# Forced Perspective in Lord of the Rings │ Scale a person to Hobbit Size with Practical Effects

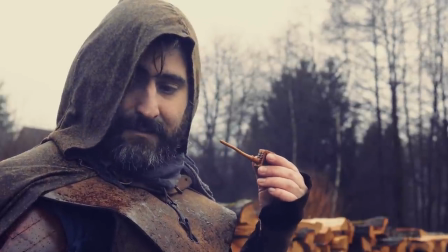You lied about your height.
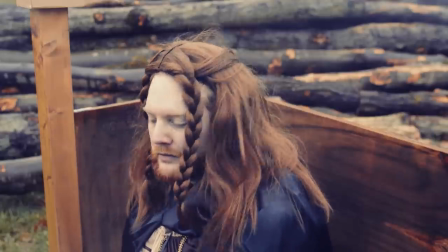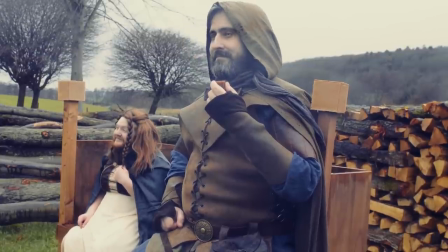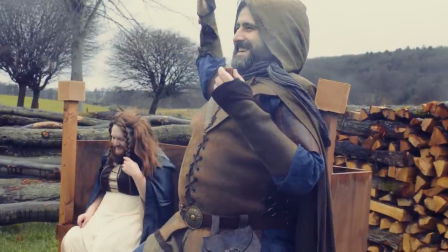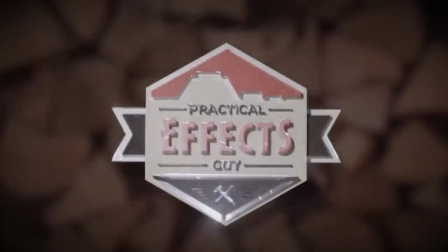And with that a very warm welcome to the very first episode of Practical Effect Guy. Force Perspective is as old as movies itself. In Citizen Kane Force Perspective were used to make the sets look bigger. It was used in Eternal Sunshine. There's also Lord of the Rings and that is our topic today. so first of all let's quickly talk about the math of force perspective but yeah I know math is very boring but you can it's actually very important so let's take a look is it called math? math? math? in Tolkien's universe humans are around 1.8 meters and hobbits are
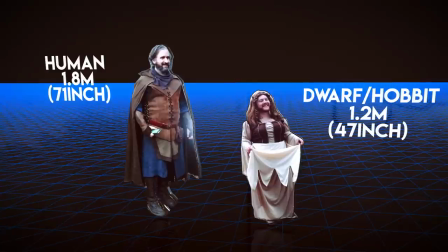1.2 meters yeah for you American guys here's inch but it's out of pity.
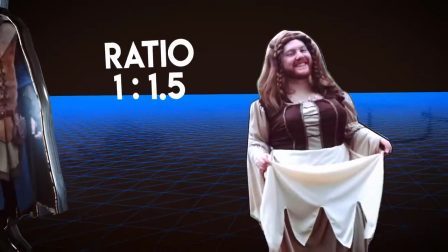That means that humans and hobbits are in a ratio of 1 to 1.5 for
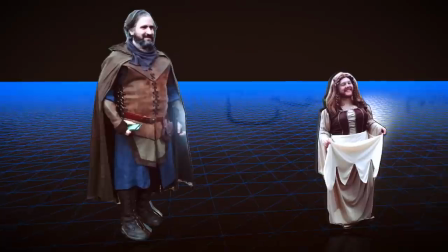hobbit to human or 1 to 0.66 for humans to hobbit.
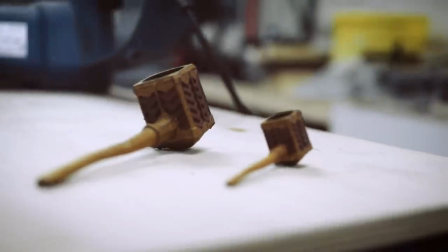Now you can apply those ratios on everything for example the different props or even the distance from the camera. But But what is actually important if you use force perspective? Well, let me break down the sketch for you and I will tell you. And by the way, I realized the sketch with a friend of mine named Kerdan.
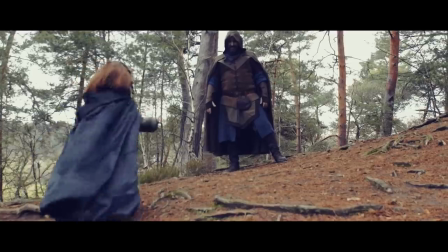Well first of all very important is the establishing shot to really sell the effect and show the two different heights.
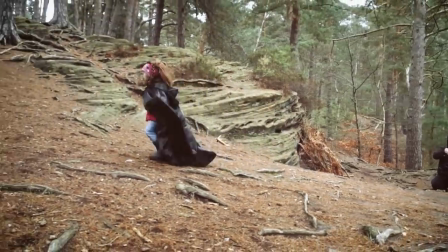That is why we used in the first shot our little body scale double to really show how tall gas car actually is. and now that we have established the effect the different heights I'm pretty sure most of you guys didn't realize that I scaled
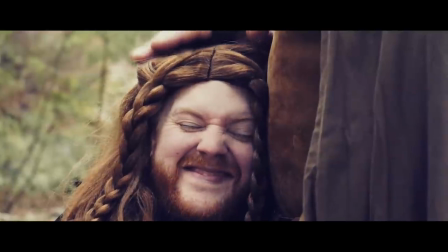up Kurdans hand to keep up the effect but
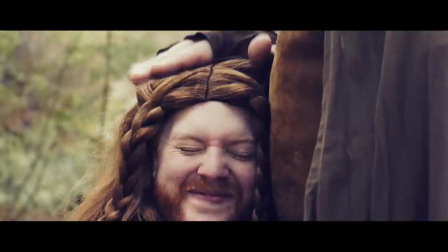I can now show you how ridiculous it looks without his hand scaled
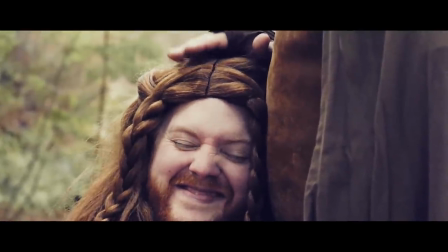up it totally gives the effect straight away and
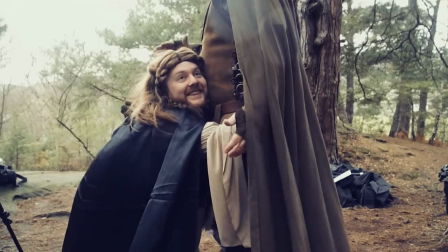here in this shot I'm actually just on my knees which is pretty much the most simple way to become Garstka, Dwarf lady. And now the bench sequence.
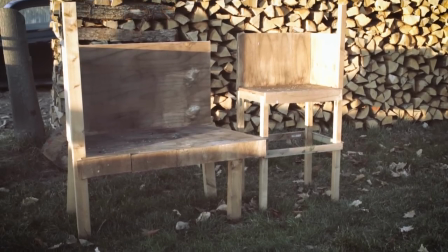Actually those are two benches in two different scales.
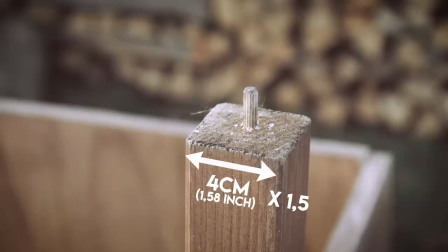For this bench I have precisely calculated how big every piece has to be but that's very important.
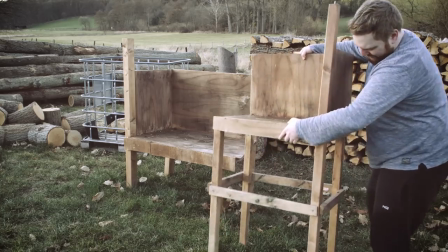Only then if you place one part of your bench closer to the camera and the other further
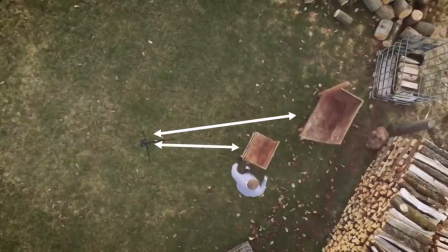away and that in exactly the right ratio,
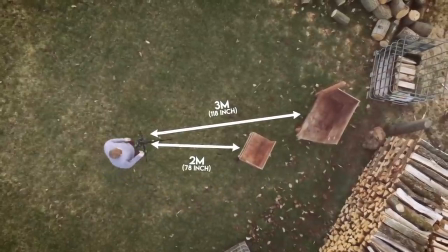then you get the effect. Just use the metric system. But here it's also important that you give a visual cue and this visual cue are those wooden boxes on top of the benches.
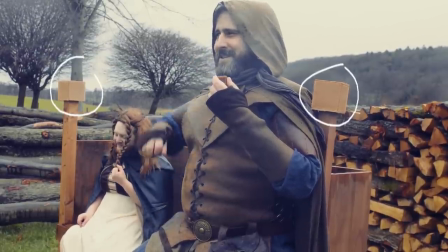With those your brain won't realize that one bench is actually farther away.
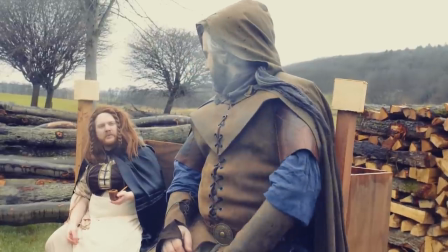And further, but that's a no-brainer, your eye lines won't work anymore. You have to tell your actors where they actually have to look now. It's the small things to make it work. Then after the establishing shot with the bench, we work pretty much with low angles and high angles. And it perfectly makes sense. Now last but not least, let's talk about props.
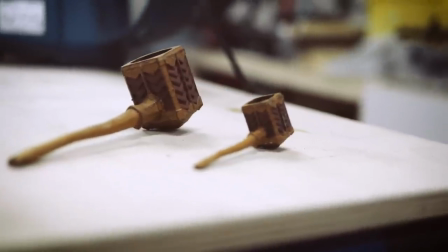Those pipes are again in the right ratio human to hobbit or dwarf.
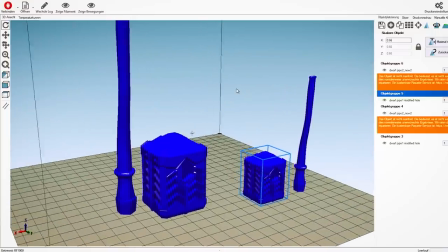I've actually 3D printed them and colored them, dry brushed them and here again the little hand that gives Kurda in the pipe is actually his daughter, our little scale double.